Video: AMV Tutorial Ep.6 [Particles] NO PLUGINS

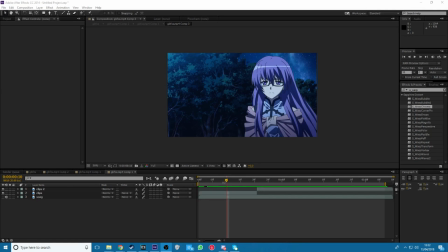Hey guys today I'll be teaching you how to do the particle effect in After Effects
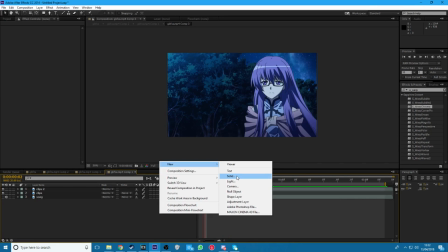so first of all we want to do is you want to create a new solid you can have any color
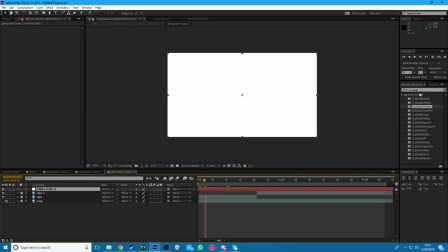but in this case I'll just be using a white now what you want to do is search CC star first and then you'll click on that and
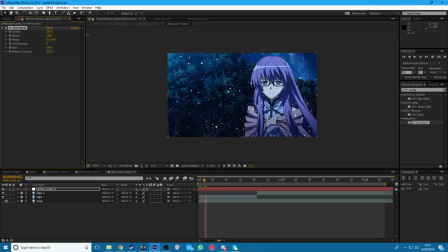it'll come up with all of this so just scatter it a whole bunch as much as you want I'll do that I think that looks good and as you can see right now the particles are moving and you know it just doesn't look like it fits so you want to turn down the speed to whatever you want I mean
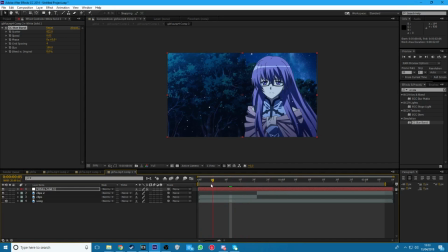preferably something really low so there's only just a slight bit movement and you can change the size if you want I'll just change it to 104 then you want to add some glow you can add any
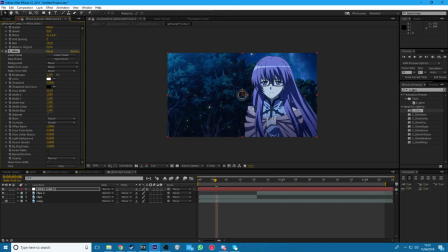glow doesn't have to be a sapphire one but I'm just gonna add it in this case because I prefer sapphire you want to add a Gaussian blur to it just turn that up just a little bit so
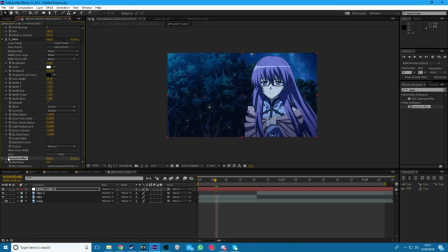as you can see there's only a slight difference but it's enough and then I'll add s underscore war chroma just to give it just a little bit of color not too much as you can see around
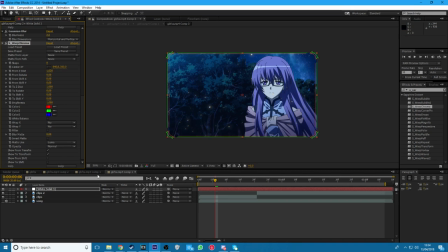the edges it's now got the RGB effect on it so it will look like this and as you can see when it goes to the new the next clip it looks kind
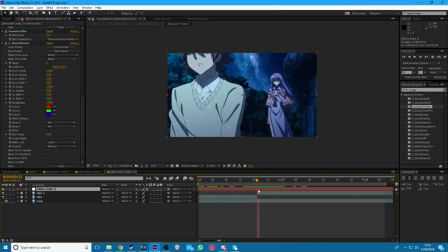of strange how the particles in the exact same spot so split the white solid and change the phase so whatever you want I'll have it like this so it's like
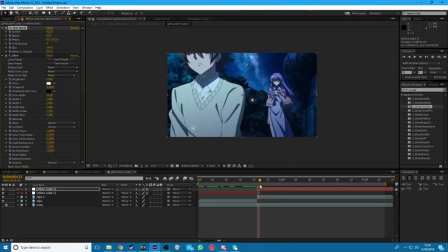that now just like the particles are in a whole new area and
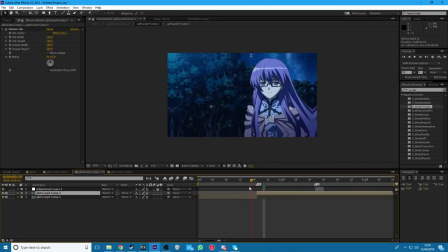on this scene or I've just added my own transitions that
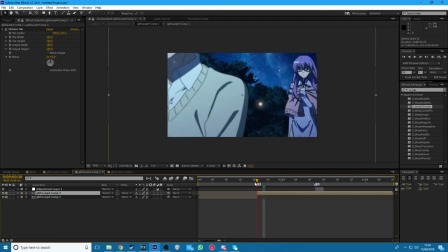I have another tutorial on how to do that but As you can see the particles stay in the same
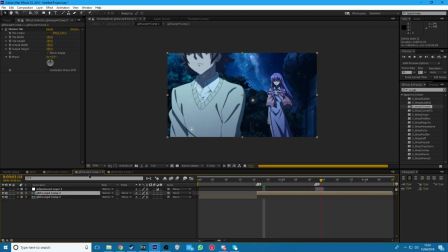place and it looks nice how they like that to make it look even better
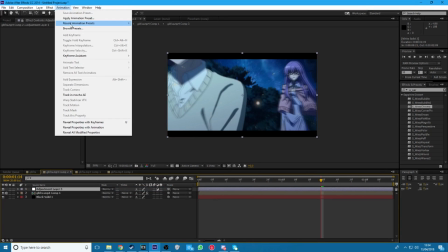You can add your own color correction. I'll show you what I mean
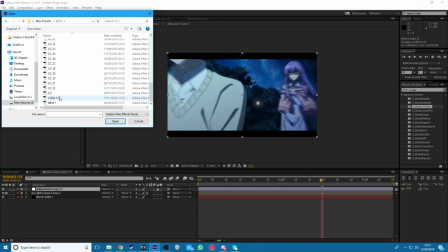CC's cool
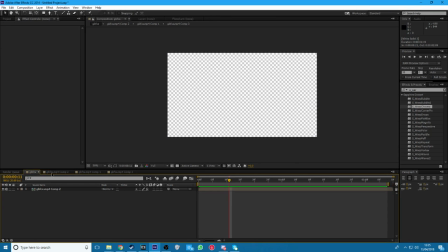And as you can see now they have like their own little streaks to it. It looks nice. They stand out more I'll show you what they look like in the edit
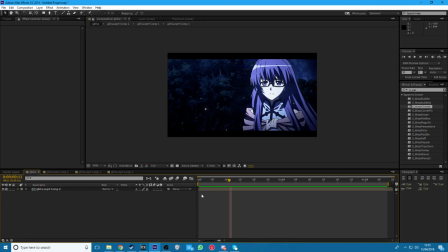So, now that the pretty render is done, I'll show you how it looks with the transitions, the CC, everything.
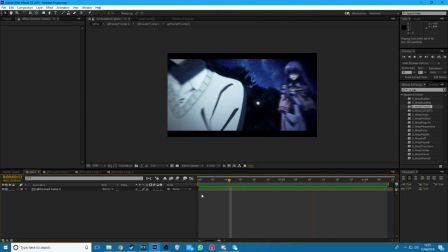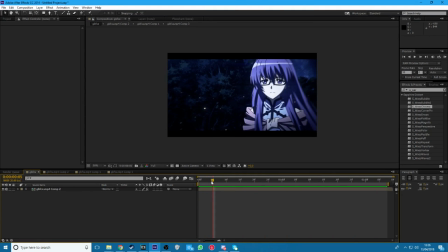That looks good to me, if there's any other tutorials that you want me to do, let me know, and I'll try and do them if I can. I'll try to keep this like a weekly thing or every few days.
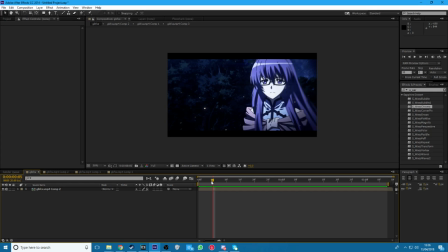I'll make a tutorial So yeah, hope this helped you and peace